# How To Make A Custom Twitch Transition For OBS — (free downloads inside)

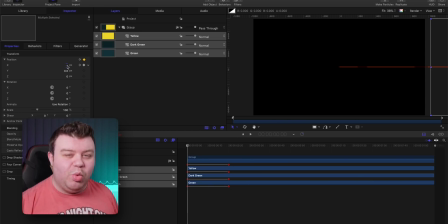[4:05]
And it's a little trick if you want to, you know, work a bit smarter and not harder with motion graphics.
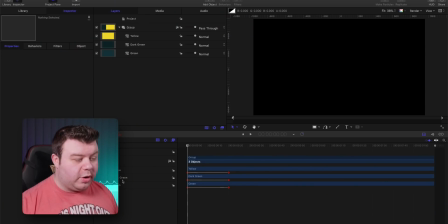[4:11]
From there, what I'm gonna do is actually put the dark green underneath of the original green layer, and then I'm just gonna start offsetting the time on all of these layers. But before then, what I'm gonna do is actually select all of these keyframes,
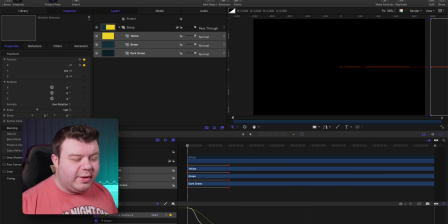[4:23]
go in and adjust the easies keyframe curve to make them just a little bit more pronounced, a bit more of a ease and whiz style animation. So I'm gonna really exponentiate this curve here and make it a little bit more exaggerated.
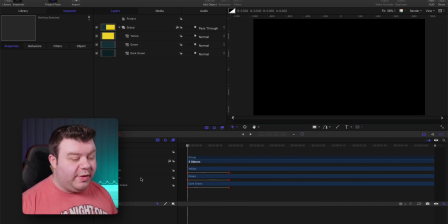[4:36]
So now what I'm gonna do is actually offset all of these layers just by a little bit in time.
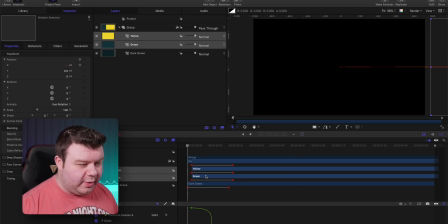[4:39]
I'm gonna just click and drag the two top layers, offset the timing just a little bit, and then drag this yellow just a little bit as well.
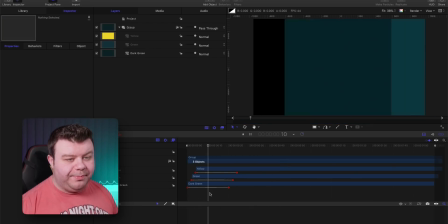[4:46]
So what we have is we have a staggered effect, like so. The darker green animates on first, like so.
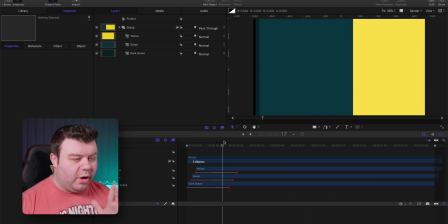[4:54]
He's then, you know, chased after very closely by our main color green, then followed by the yellow. So that is our main part of the animation so far. What we're gonna do next is bring in the logo that we want to use for the project itself.
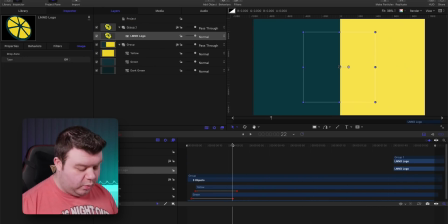[5:09]
So I'm bringing in Lemonade's logo. There we go. And I'm gonna just position this where I want it to be roughly in time with the animation.
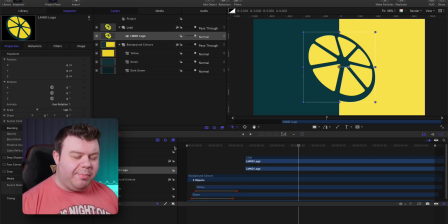[5:17]
And what I wanna do for this animation is I want the logo just to pop in and appear and then just scale down to the right size. I don't want it to have a dramatic entrance. I want it to appear and then scale down to the right size in a very quick fashion. It's a very common animation technique. I don't actually know what the name of it is called, but it looks cool, so we're gonna be using it here.
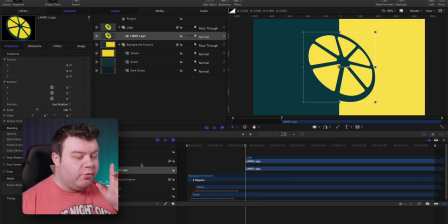[5:37]
So what I'm gonna do is I'm gonna select the logo itself. I'm actually gonna animate the group itself, then I can adjust the logo and replace it if I need to at any point. I'm gonna animate the logo, set a keyframe for the Z position. I'm gonna animate it zooming out and zooming down.
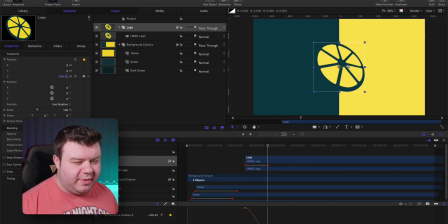[5:51]
Move in time just a little bit, and then position this and offset the Z position in time, and just change that and give it a smaller value. And then again, what I'm gonna do is actually go in and adjust the easies keyframes like so to be a bit more of a exponential graph.
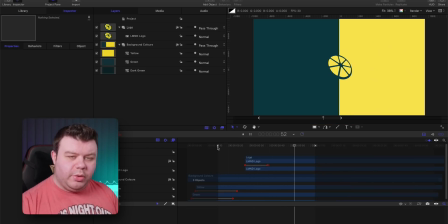[6:08]
And then we have this animation here where the logo just pops in and then scales down. I actually want to make it a bit more of a drastic animation and have the logo appear halfway through the zoom down, so it looks as though it's just popped in halfway through its animation. And the easiest way of doing that is because we've animated the group.
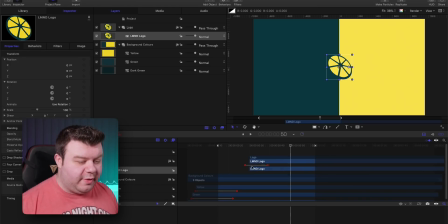[6:23]
All we need to do is just change the input of this logo so it pops in halfway down through the animation. I can also go in and adjust the keyframes just a little bit more, make it a little bit faster, and that would again increase the kind of severity of the animation and of that zoom.
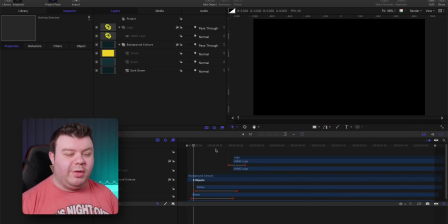[6:40]
So I've got this animation to a point where I like it so far, but I want to bring in some extra elements to fill in the two sides of the Lemonade logo.
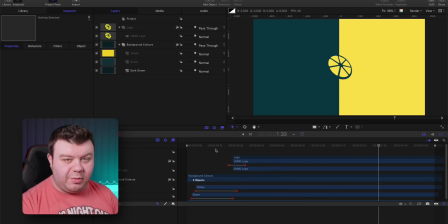[6:48]
I think it's just a little bit bare, and I think I know exactly what I want to bring in. I want to use some assets from Apex Legends.
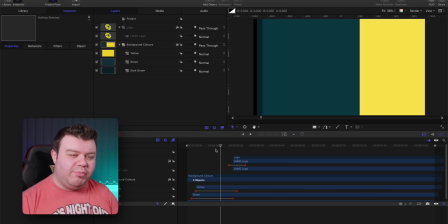[6:54]
I want to bring in Wraith's heirloom and use it as an asset to bring a little bit more movement, a bit more dynamics into the transition, and have two of them animate from the side and land either side of the Lemonade logo.
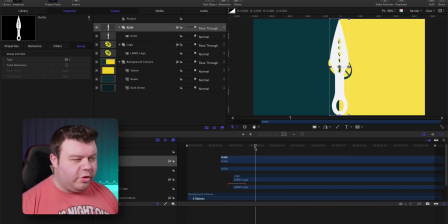[7:07]
So I've brought in the heirloom here inside of Apple Motion. I'm gonna animate it and scale it down just a little bit. And I'm actually gonna animate it from the right half of the screen to the left. I'm gonna have it animate and spin on and land either side of the logo.
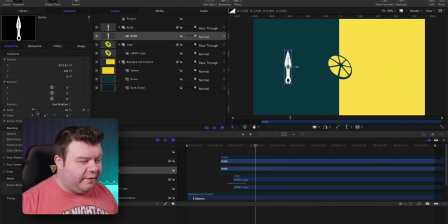[7:21]
So I'm gonna position it where I want the final logo to be. And what I'm gonna do is actually set keyframes for the X and the Z rotation, the X position and the Z rotation.
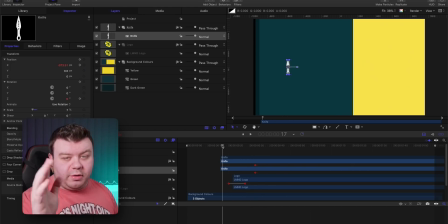[7:32]
What I'm gonna do is actually gonna move backwards once again, like we did before, and work backwards and have our starting position keyframed already, then work backwards to where it's gonna animate from.
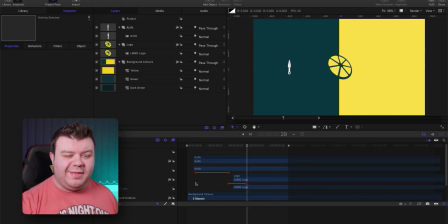[7:40]
So now I've got the animation figured out. I'm gonna stylize this and then just duplicate it and flip it for the other side of the animation.
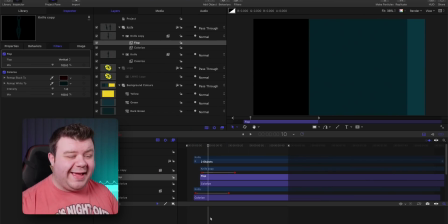[7:47]
So then we have the last little details of the transition completed. The last thing to do is now completely end the transition. And the way I'm gonna do that is by using the two background colors, the two tone colors that we are using,
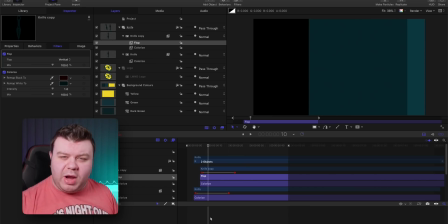[7:59]
and move them in opposite directions to make it almost like a kind of Venetian wipe kind of effect on the transition to make the logo and the knives disappear.
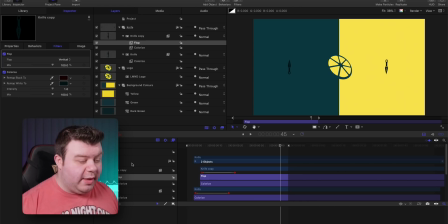[8:08]
So simply all I'm gonna do is go into my elements here.